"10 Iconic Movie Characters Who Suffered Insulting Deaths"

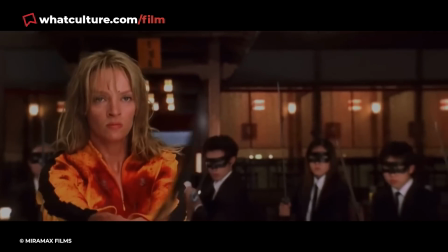[4:07]
After all, Volume 1 concluded with a mesmerizing 20-minute sword fight, so we expect Bill to put up an even bigger fight.
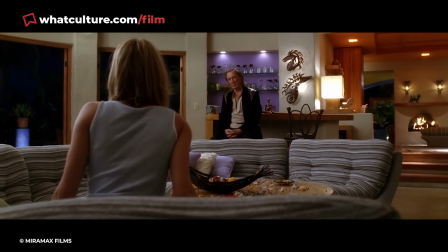[4:14]
But sadly, this just wasn't the case.
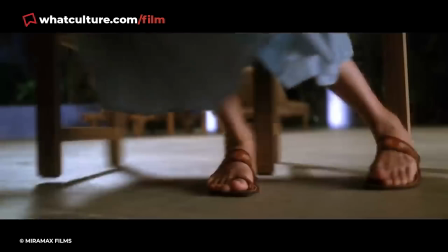[4:16]
Although the sequel was supposed to end with Bill having an epic duel on a moonlit beach with Beatrix, this idea was scrapped to cut down costs. Instead, all we got after four hours of waiting is a 17-second battle.
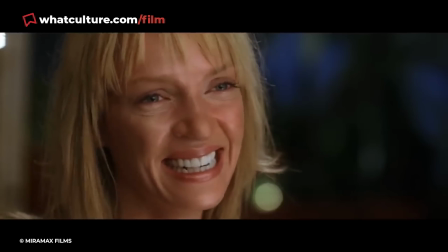[4:27]
Even though the pair's final exchange is sweetly poetic, it's hard not to feel betrayed by such an abrupt showdown.
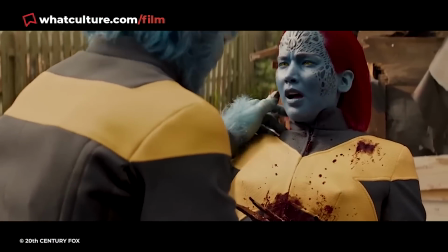[4:33]
6. Mystique Dark Phoenix On paper, Jean Grey killing off Mystique in Dark Phoenix makes sense.
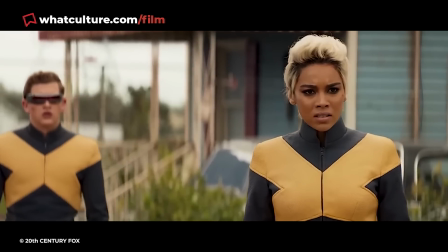[4:39]
Having the X-Men watch Jean murder their teammates solidifies her descent into evil and creates an irreversible rift in the team.
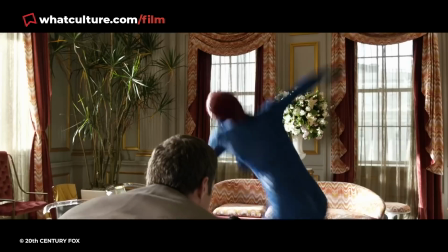[4:46]
Plus, the fact that Mystique was among the most popular characters in the franchise should have made this moment more heart-wrenching.
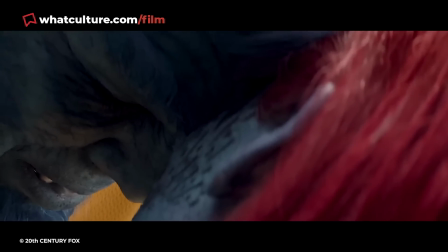[4:52]
And since Jennifer Lawrence was a megastar at the time, having her character killed off within the first half hour made for a shocking move.
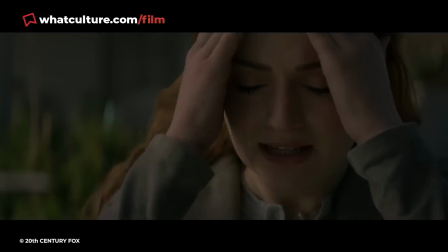[4:59]
However, Mystique's death doesn't work for several reasons. Firstly, the trailers all but confirmed that Mystique was gonna die, robbing this scene of any, well, Mystique.
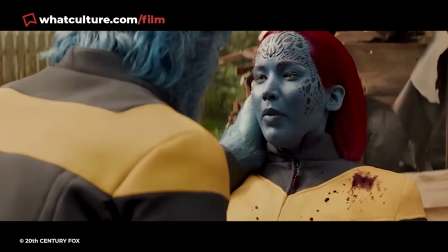[5:07]
Secondly, even though Charles Xavier watches his stepsister of 40 years die before him, he barely reacts.
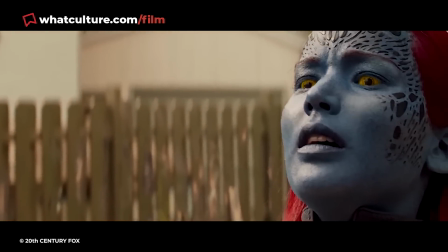[5:13]
Thirdly, this scene is set up like Mystique and Jean Grey are best friends, despite the fact they barely interacted with each other during the franchise.
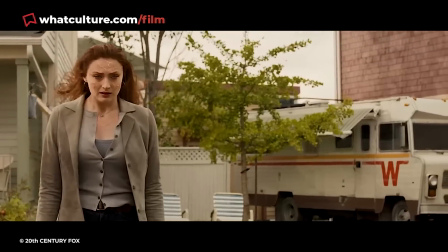[5:20]
Finally, Jennifer Lawrence just doesn't act like, well, she doesn't really act in this to be honest.
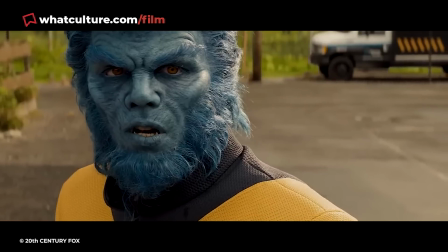[5:25]
Although the two-time Oscar winner was phenomenal in the other X-Men installments, she often comes across like she doesn't want to be in Dark Phoenix altogether.
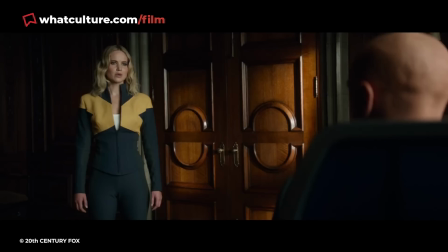[5:32]
And considering how nightmarish the film's production was, you can totally understand why.
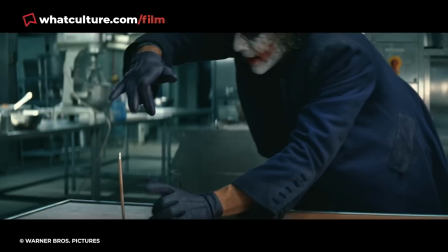[5:37]
Number 5, Bane, The Dark Knight Rises Unlike the Riddler, Penguin, the Joker, or the rest of Batman's rogues gallery, Bane is a born fighter.
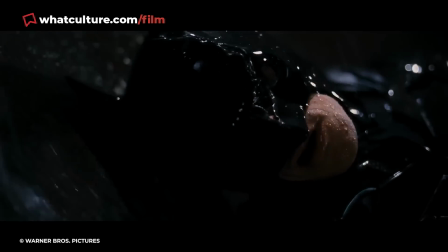[5:45]
Due to his insurmountable strength, he's among the few who can physically hold his own against the Dark Knight.
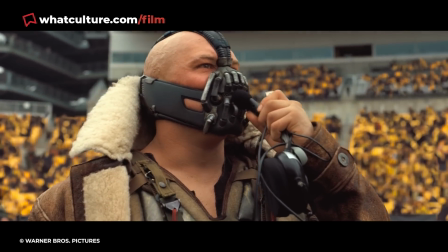[5:50]
So when Christopher Nolan announced that Tom Hardy would portray the masked maniac in The Dark Knight Rises, fans were hyped.
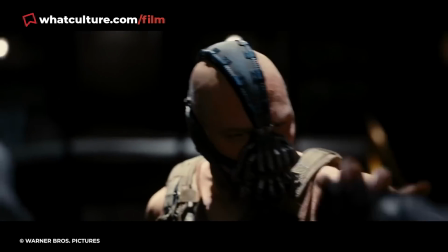[5:56]
Even though Bane's voice was criticised, Hardy successfully portrayed the master terrorist as a truly terrifying force.
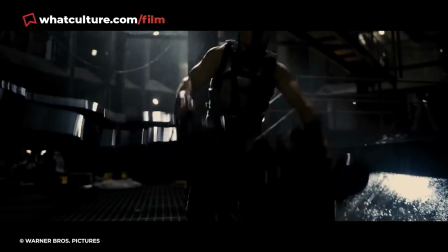[6:03]
The way Bane pummels Gotham's protector with such effortless brutality is genuinely quite scary.
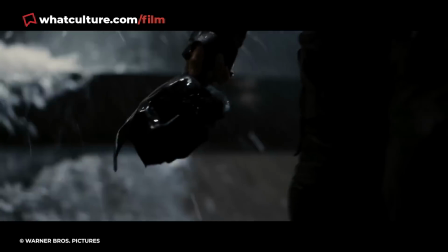[6:08]
He may not be the most iconic Batman villain, but no one has beaten the world's greatest detective as viciously as Bane.
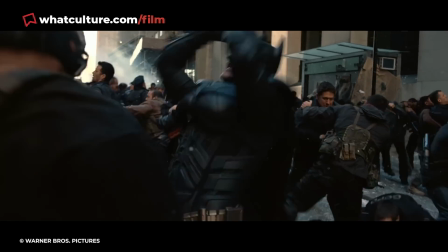[6:15]
So when Batman readies for his rematch with the lethal luchador in the movie's third act, we're expecting a battle for the ages.
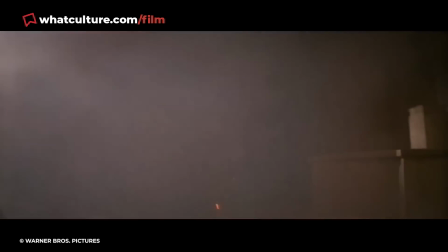[6:21]
Instead, Bane is anticlimactically shot dead by Catwoman before she churns out a cheesy one-liner.
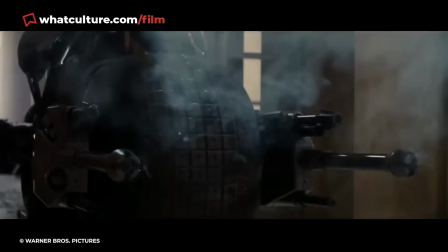[6:27]
This sequence is filmed so poorly it's hard to tell what happened or if Bane is actually dead.
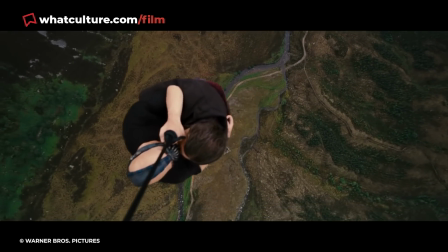[6:32]
It's also hard to believe that someone as imaginative as Christopher Nolan couldn't think of a better way to kill off an iconic supervillain.
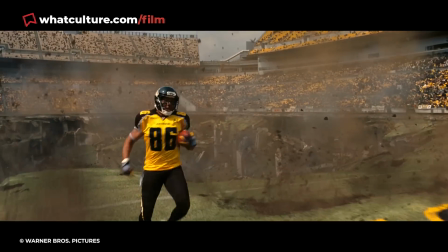[6:38]
Very odd indeed. 4.
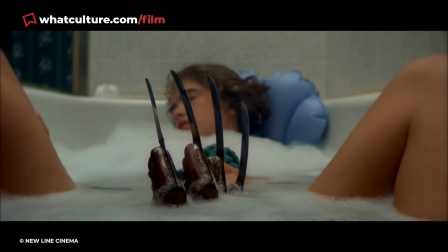[6:40]
Freddy Krueger – Freddy's Dead – The Final Nightmare It's astounding that Freddy Krueger has maintained his reputation as a horror icon,
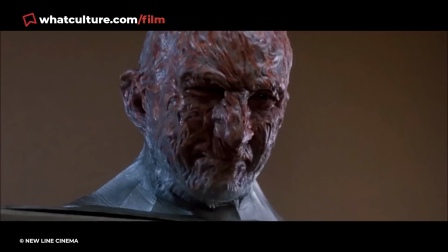[6:48]
considering the Nightmare on Elm Street franchise ultimately turned him into a bit of a joke. In the first installment, the dream demon was a genuinely haunting figure.
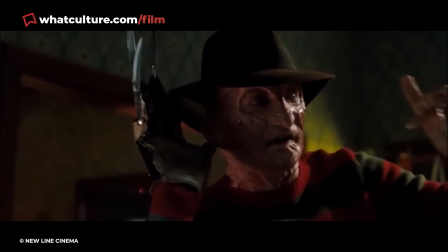[6:55]
In the sequels, Freddy devolved into a wisecracking pantomime villain.
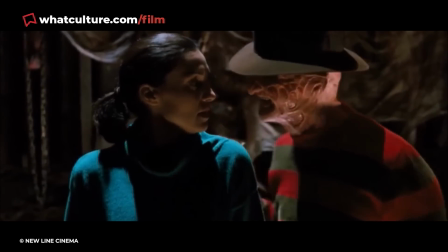[6:59]
Nevertheless, fans felt obligated to watch the last chapter in the series, Freddy's Dead – The Final Nightmare, just to see how the killer popped his clogs.
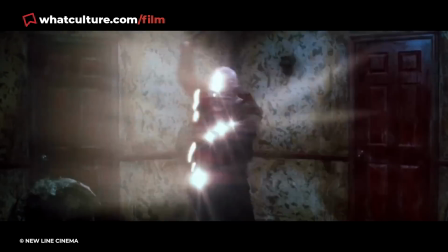[7:07]
Because Freddy has survived being burned, buried, and having his very essence ripped to shreds, you'd assume he would have an extremely creative death.
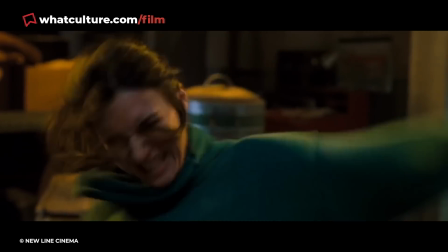[7:15]
Well, nope. In the climax, Freddy's daughter Maggie brings her father into the real world where he's vulnerable, which is what Nancy did in the original.
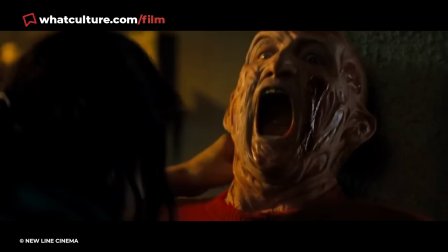[7:23]
Maggie then stabs Freddy with his own glove, which is what Nancy did in the third film. Maggie then finishes Freddy off once and for all with...
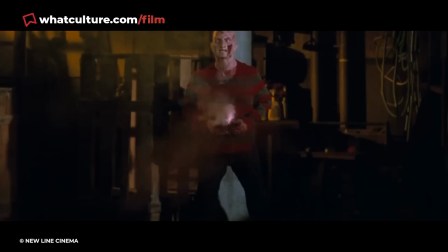[7:30]
The Pipe Bomb. After he blows up in a laughable CGI sequence, Freddy Krueger is no more.
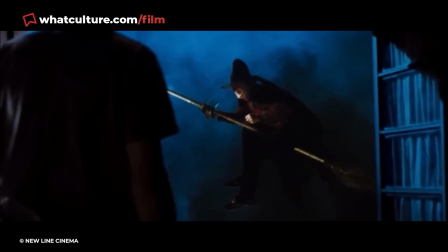[7:36]
So not only did The Final Nightmare copy the ending from two previous installments, it killed off Freddy in the most unoriginal way possible.
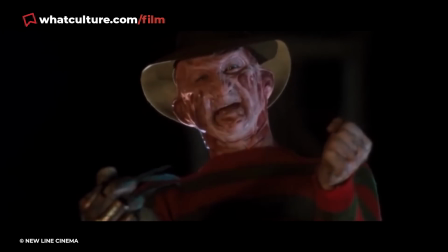[7:43]
Nice one!
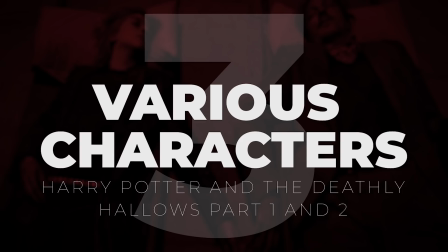[7:44]
Number 3, Various Characters, Harry Potter and the Deathly Hallows Part 1 and 2 The Harry Potter franchise has some of the most tragic deaths in modern movie history.
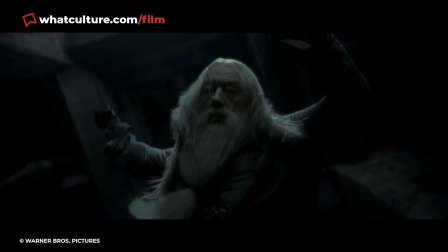[7:53]
It's hard to find anyone who didn't blubber like a baby after watching Dumbledore, Dobby or Snape shuffle off their mortal coils.
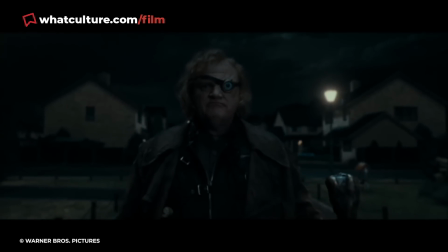[7:59]
However, there are certain characters that didn't bow out with the same level of grace.
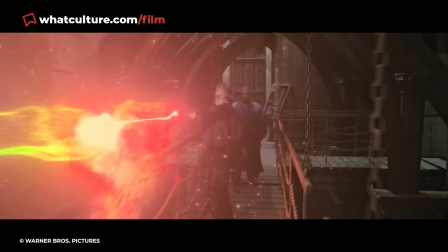[8:03]
To be fair, this isn't exactly the filmmaker's fault, Because there are a legion of wizards dueling to the death in the last two installments,
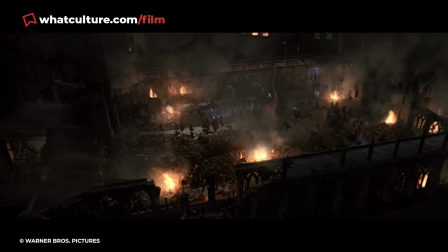[8:09]
there's just not enough time to watch how every single person dies.